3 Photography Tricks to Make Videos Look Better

Hey, today we're going to talk about a few simple tools and tricks of photography that you can use to make your videos look better.
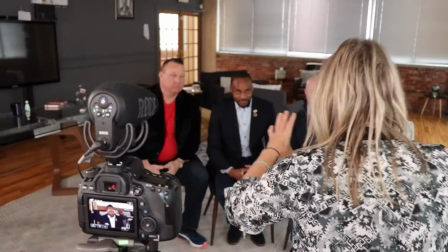So the first trick we're going to talk about is the rule of thirds. This is a very basic photography concept. If you've ever taken a photography class, you've probably learned about it. If you haven't, you're about to. Rule of thirds is really simple.
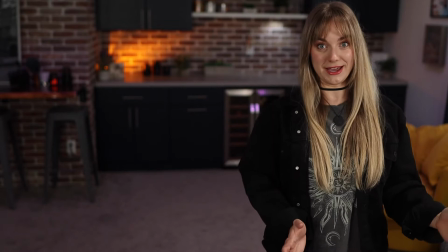(0:29)
There's a grid, right? so I'm currently in the middle third if I were to
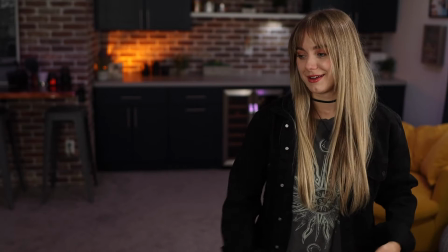(0:36)
go right here I will be in the what is that the right third
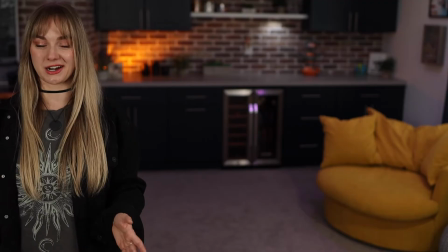(0:41)
right here is the middle and over here is the left third so psychologically different things happen to our brains when we see a person on
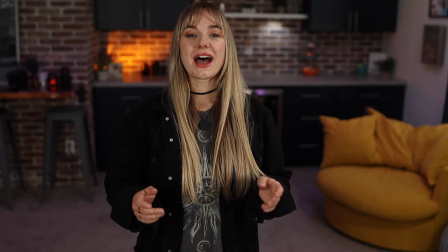(0:54)
one of these thirds in an image if I'm centered in an image that usually means it's kind of neutral ground.
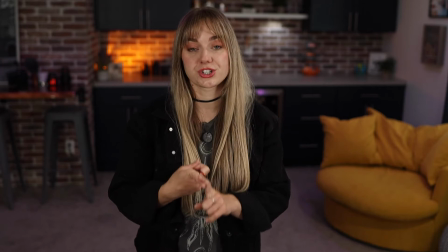(1:03)
A centered image is really good for conveying a neutral message. Think about newscasters or something very professional and simple. We're not trying to establish power or dominance or anything particular. It's just all about this is the message. I am the messenger. We're here. Psychologically, that's what happens. it's just very subconscious level stuff so if you're just all about conveying a simple clear message from a
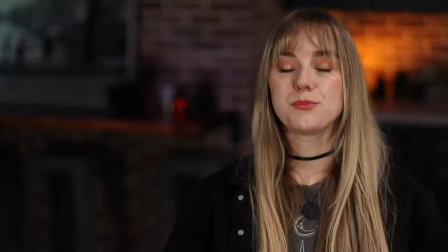(1:33)
place of neutral authority being centered in your image is a really good idea being
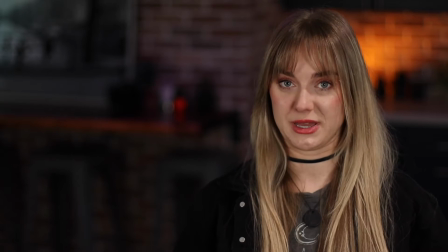(1:38)
on the right hand side of the frame conveys a whole different message I don't want to
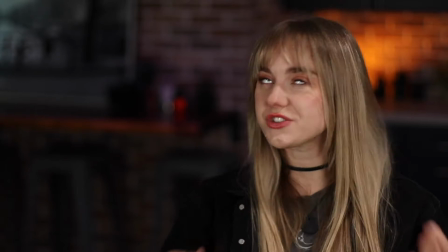(1:43)
paint this as a negative or something that you shouldn't do because again this is just very subconscious kind of level stuff
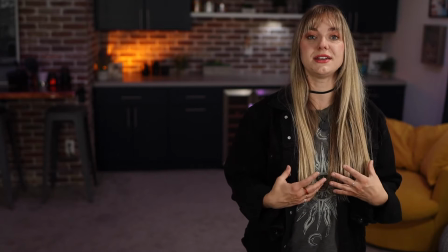(1:48)
but oftentimes when a person is on the right side of an image it feels
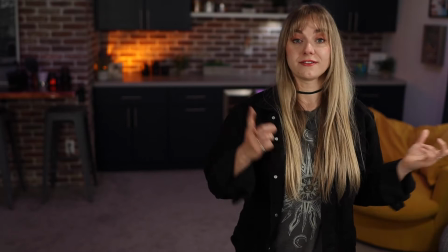(1:55)
weaker. It feels like there's something leading up to them, and it's less of a power position,
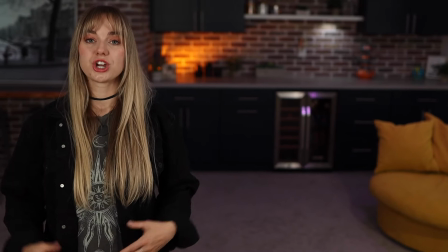(2:02)
versus over here, the left side of the image creates more of a position of authority.
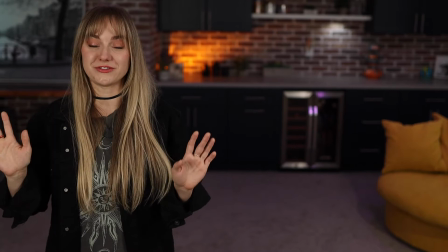(2:10)
I didn't make these rules up. This is what I learned in film school. Take it or leave it for what it's worth.
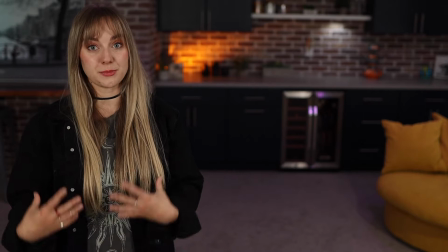(2:16)
But the left side of the image often is the position of authority. You'll see a lot of the time in an interview setting where we have maybe Oprah and her guest. Oprah will be positioned on the left side or I guess in some of her super soul conversations she'll put her guest in the left side and then she will go to the right side to be more in that that passive kind of position the listener and she she elevates her guest in doing that. Again this is all very subconscious level stuff, but this is some information for you to use when you're considering what ways you want to frame your images and how you might be perceived because of that. The next tool we're going to talk about is lighting ratios. Lighting is everything in video. It matters way less what kind of camera you're shooting on and way more what kind of lighting scenario you have. The light not only conveys whether or not something feels professional, but there are a lot of different types of lighting that convey different kinds of messages. So a lighting ratio is basically just talking about the amount of shadow that exists within your image. Our videos, we often do a very flat kind of light. We want it to be very commercial. We want it to be very open because again, we're not trying to convey some kind of emotional message with the lighting necessarily. We want the information to come across. We want the messenger to be seen and heard and we want to come across as professional and poised.
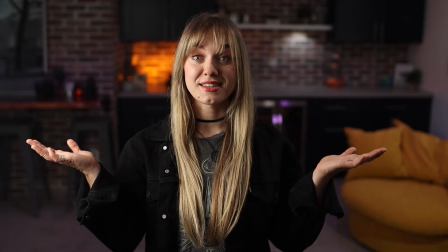(3:48)
So a lighting ratio like this one is a clean one-to-one kind of ratio. This kind of lighting scenario is a whole different vibe.
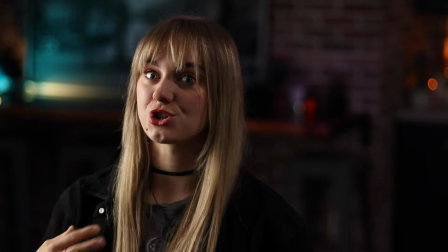(3:55)
It's moody, it's dynamic, the lighting is a little harsh on my face, it's creating contrast.
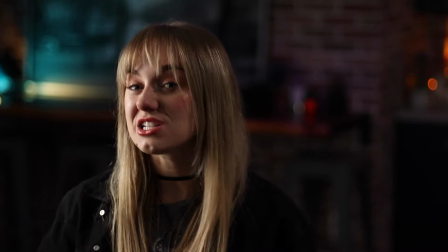(4:01)
What is that saying? What is that conveying? This is more of like an eight-to-one kind of lighting ratio. There are a lot of great videos on YouTube that can describe in-depth what the ratios are. but I just wanted to highlight and point out that you have opportunity to play with different ratios that are available to you in order to set the mood and the tone of what you're going for. The third principle of photography that you can use in your considerations when you're making content is leading lines. If you're here on YouTube or any social media platform to offer a message the point is to get the message across so psychologically we want to use all these different tools to direct people's focus in to you. If you're looking at this image that we've set up here, we have some lines. We have the line of this wall back here. We have the lines of the bar, all of that stuff. And there's a little bit of a neutral kind of directive that's going in here.
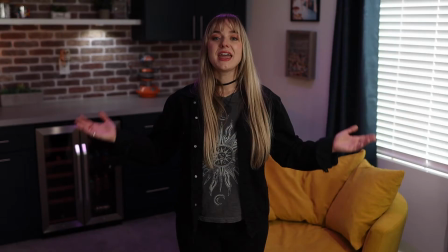(5:00)
Here are some other options for framing that can help you use leading lines to direct the viewer in to hone in on your message.
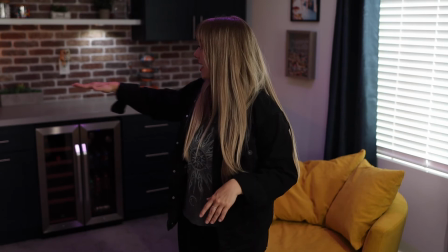(5:09)
In this scenario, we've created kind of a V shape.
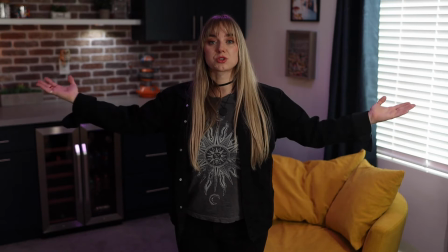(5:12)
We're using the blinds, we're using the countertop, and by centering it up and creating this kind of visual V,
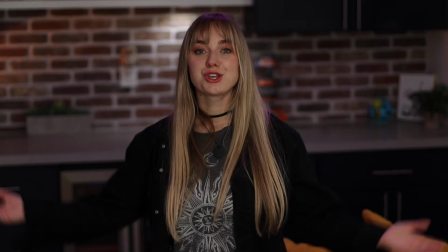(5:20)
we're directing the viewer right into the center of attention.
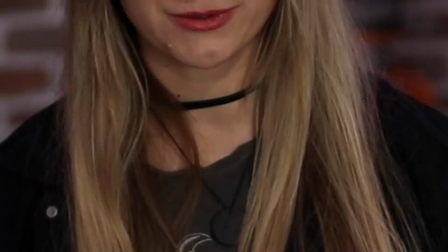(5:24)
Using the corners of the room is a subtle and attractive way to direct people to hone in on the message.
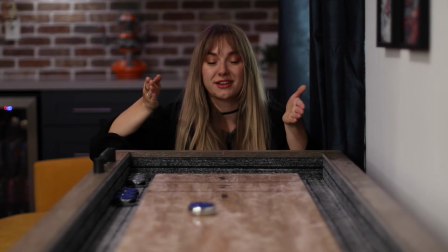(5:34)
this is an extreme example of the way you can use lines within
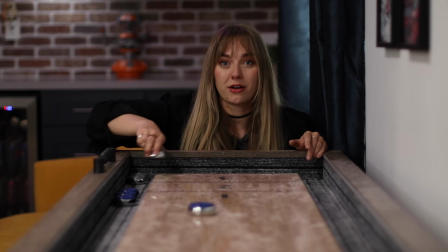(5:39)
an image to really direct the focus who knows maybe you want to go extreme something like this could be really fun if your YouTube channel is all about being a shuffle board master this is an example of using the natural
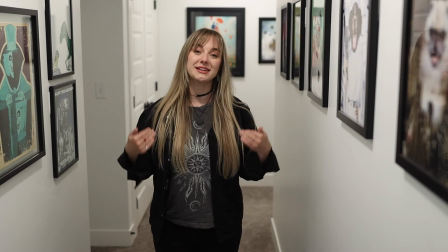(5:53)
leading lines that exist within a space to direct the viewers eye directly into the subject so there we have it there are three simple photography techniques that you can think about and apply to your videos using the rule of thirds you can consider how the framing affects the viewers perception of your subject by considering lighting and different lighting ratios you can create different kinds of emotional effects in your videos and by using leading lines you can direct your viewers attention right into the subject if you're looking for more tips and tricks on how to build your YouTube channel we have a free mini course that
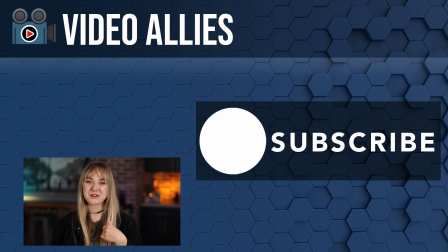(6:29)
you can find in the description box. Remember, we are your video allies. You've got this, we've got your back, and we can't wait to see what kind of content you create.